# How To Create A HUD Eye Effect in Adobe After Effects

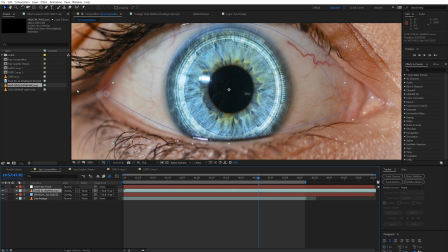8:20 This helps the background texture of the iris shine through a little bit more through the graphic.
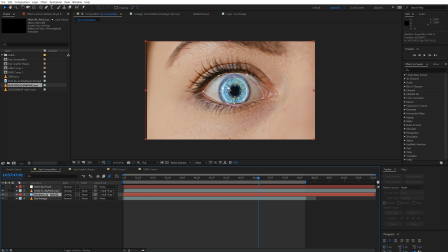8:25 Alright, next up, what I want to do is make it look even more like this eye is robotic.
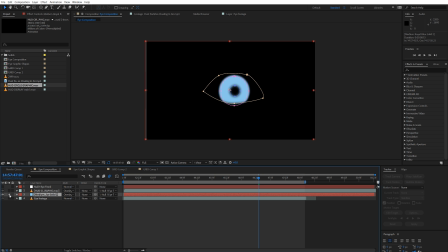8:31 So what I'm going to be doing is taking this blue outline of the iris and making it flicker a little bit. This is what it looks like right now on its own, just fading into existence and remaining constant. So I'm going to go down to opacity, shortcut key T, and we're going to find the point where it actually reaches 100%.
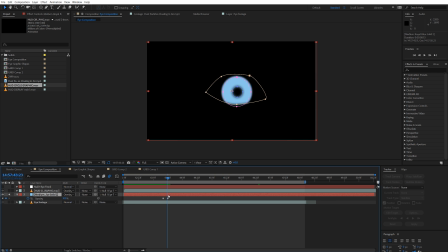8:50 Then we're going to make a cut here with Control or Command, Shift, and D. Next up, we're going to take this top iris layer, and we're going to get rid of all the keyframes for opacity. And what you should notice is that even though these are technically now two separate clips, they act as one single unit.
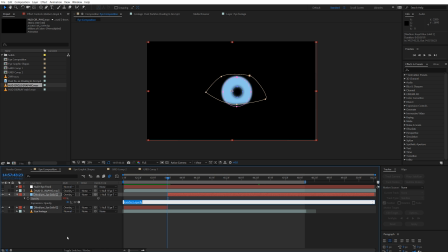9:09 Now we're going to hold Alt and we're going to click on opacity. And we're going to input our own simple expression. Wiggle, open bracket, 6, comma, 32, close bracket. And what we've told this top iris layer to do is 6 times every second
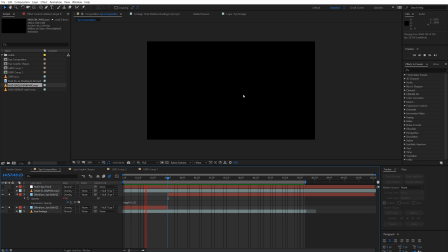9:28 to change the opacity up to a maximum of 32%. You can get the feel for what the effect is going for, but let's take a look in the context of our actual footage.
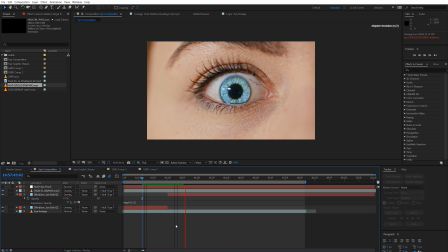9:44 The effect is starting to take shape, But the nice thing is that we can do this exact same thing to our circular graphics layer to really sell this effect even more.
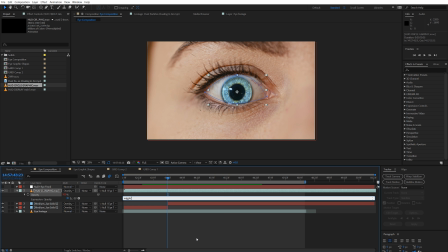9:58 Just input the same expression. Wiggle, open brackets, 6, comma, 32, close brackets. So now both the blue iris and the circular graphics are both flickering at a similar pace.
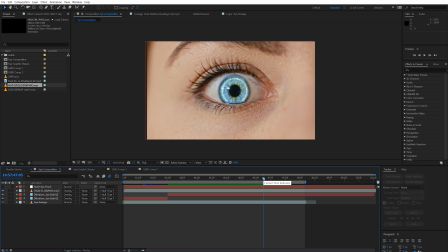10:14 But because we've created this somewhat artificial light source in the eye, it's going to be really effective to create this idea that there's a bit of a glow around the eye. So right-click and go to New, Solid, and with the same kind of color selected, and by renaming the solid to let us know that it's the eye glow,
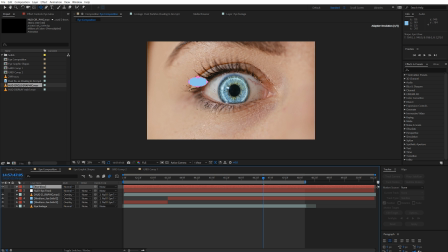10:33 we can use the ellipse tool yet again to create this oval shape over top of the eye.
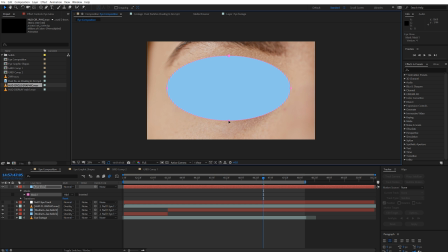10:38 Place it so that it's centered over top of the eye, then I'd suggest maneuvering it so that it fits a little bit more of the curvature of the face. Before you get too far, it might be helpful to decrease the opacity of this solid layer so you can actually see through what you're working with.
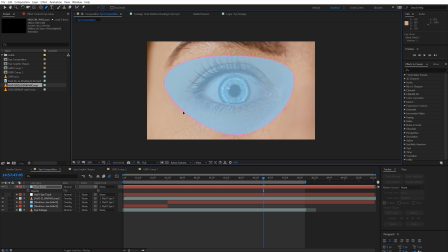10:55 By making new points and fitting around the curvature of the eye socket, you can actually make it look a little bit more like this glow is going to be interacting with your actual face structure. Next up, let's go down to the masking options, and we're going to increase the mask feather.
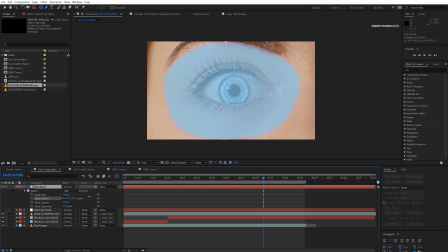But the effect is still way too much, so we're going to decrease the opacity until it's just barely visible.
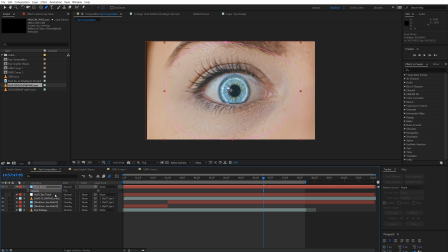11:25 More of a subconscious hint rather than a big obtrusive glow. Next up, we're going to be taking the opacity layer of the eye glow and making sure that it keyframes in when the glow is actually supposed to take place. When the retina is not lit up, we want the opacity of the glow layer to be set to 0.
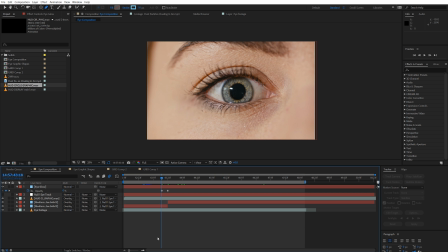11:42 So now that it fades in, we should see that there's this little ominous glow when the retina actually lights up. I'm just going to quickly rename these iris layers to actually say the fact that they're a blue iris.
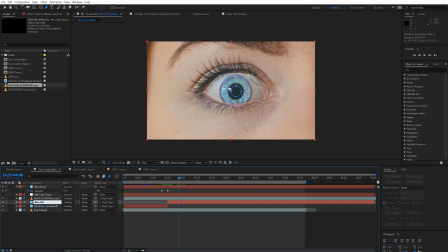11:58 As we start to add more and more layers, it's going to get more and more complicated to keep track over everything at a glance. So keeping everything nice, neat, organized, and named properly is essential. Okay, so up next, we're actually going to make the glow layer flicker at the same pace as our iris layer.
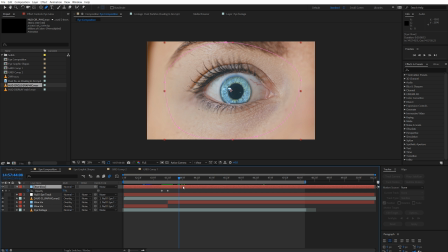12:17 Right-click on your eye glow layer and hit Pre-compose. Move everything to the new composition and make sure it's named so that it still makes sense.